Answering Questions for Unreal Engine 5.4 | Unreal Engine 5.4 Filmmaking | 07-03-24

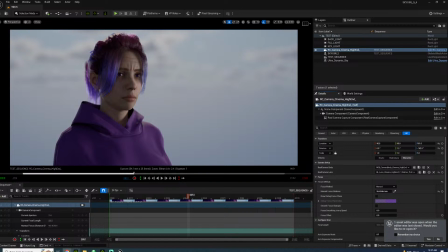Which I recommend for you. Yeah, Chameleon. Okay, I'll look into that. Yeah, so this is much more for dramatic stuff, and then if you want to get
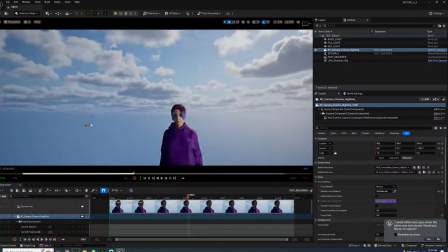into dumb side lighting, or into broadside, you would film from here.
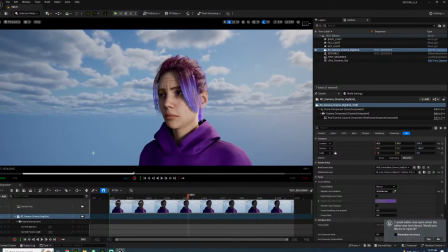Broadside lighting is much more for happier scenes. This kind of lighting is much more for dramatic stuff.
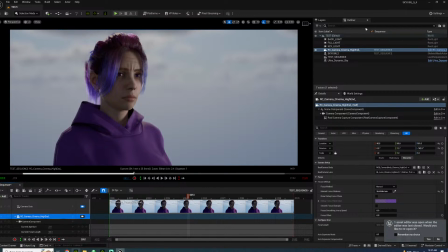Not only that, but there's a little bit of depth to play with. So the next thing I'm going to bring up is color temperature. And it can be found down here.
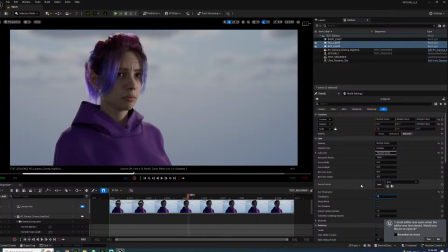Technically, daylight is 5500. So one thing I always see people do is they usually have this bright white light for daytime scenes, and that's it doesn't work out very well.
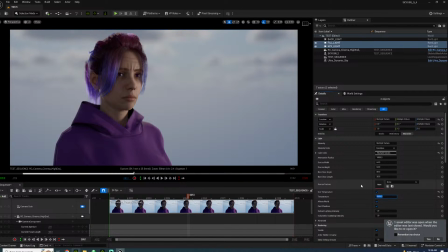So unless you have something that's really overcast, which is what, 9000. It has a more bluish thing, but most of the time you're just dealing with, let's say if you want to shoot in daylight, you could do 5500.
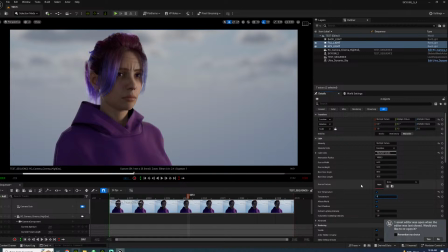Late afternoon could be like anywhere from 445 to at least 5000. But 5500 is what we work with.
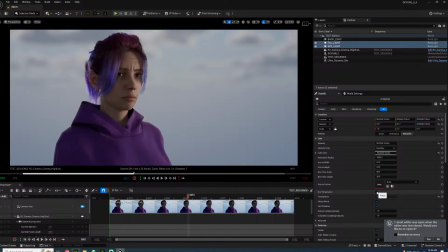And you could tell instantly how much more life it kind of brings out, doesn't it? White light, and then you get a little bit of gold right there.
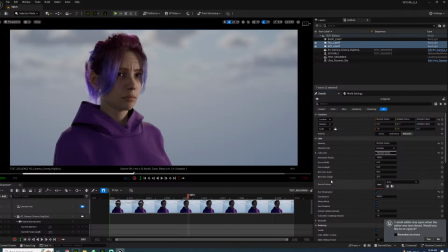Just kind of brings it out. This is just something to really consider. Let's actually go to magic. Just go to golden hour, which our lighting would be
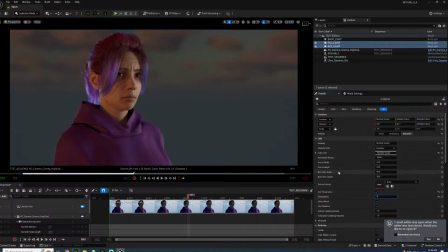at 3000. So no, that I would actually would do.
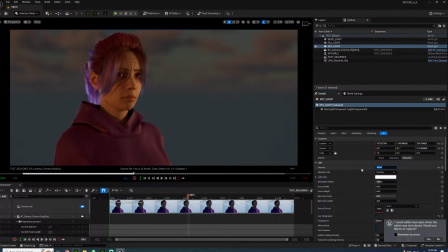Yeah, kind of light and golden hour would be. I would kind of find where the light source is, where the sun is, and work with the character on that. But yeah,
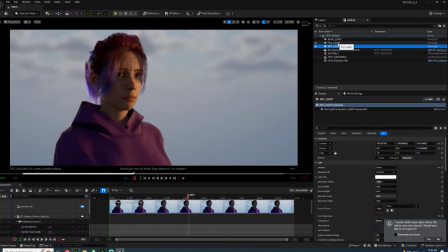and there's also magic hour, but that's kind of different to work with. Magic hour and golden hour, kind of something to look into. But yeah, knowing back to 5500.
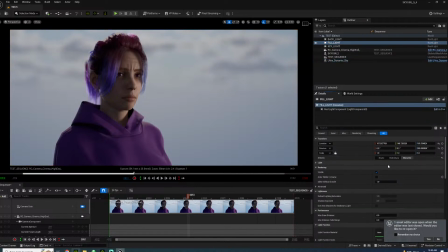And let's go back to here and just get that to 0.75.
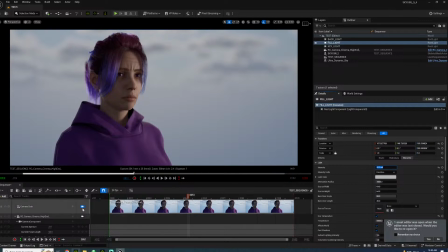I really hope, I'm not sure how well this will help people out when it comes to lighting like this.
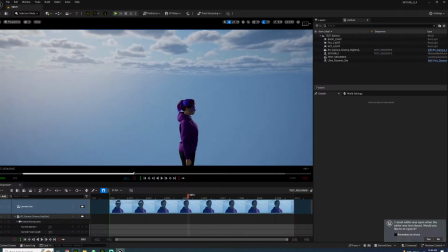This is just outdoor scenes. I really haven't talked about indoor lighting, which I will.
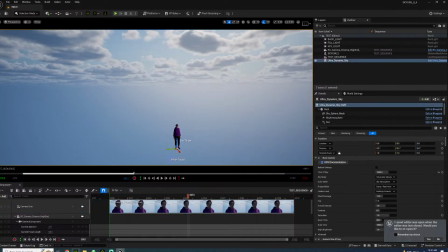Let's just go and bring something in.
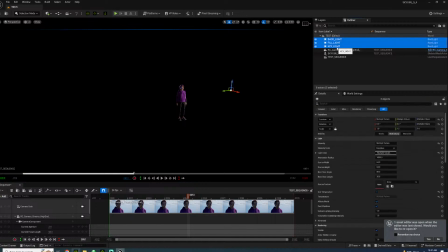Let's just get rid of our lights here and get a light.
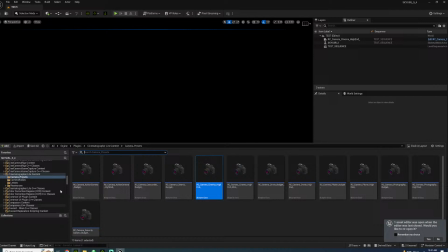In fact, let's just screw it. I might as well bring this in. Just bring in a prop. And I'll call it lamp.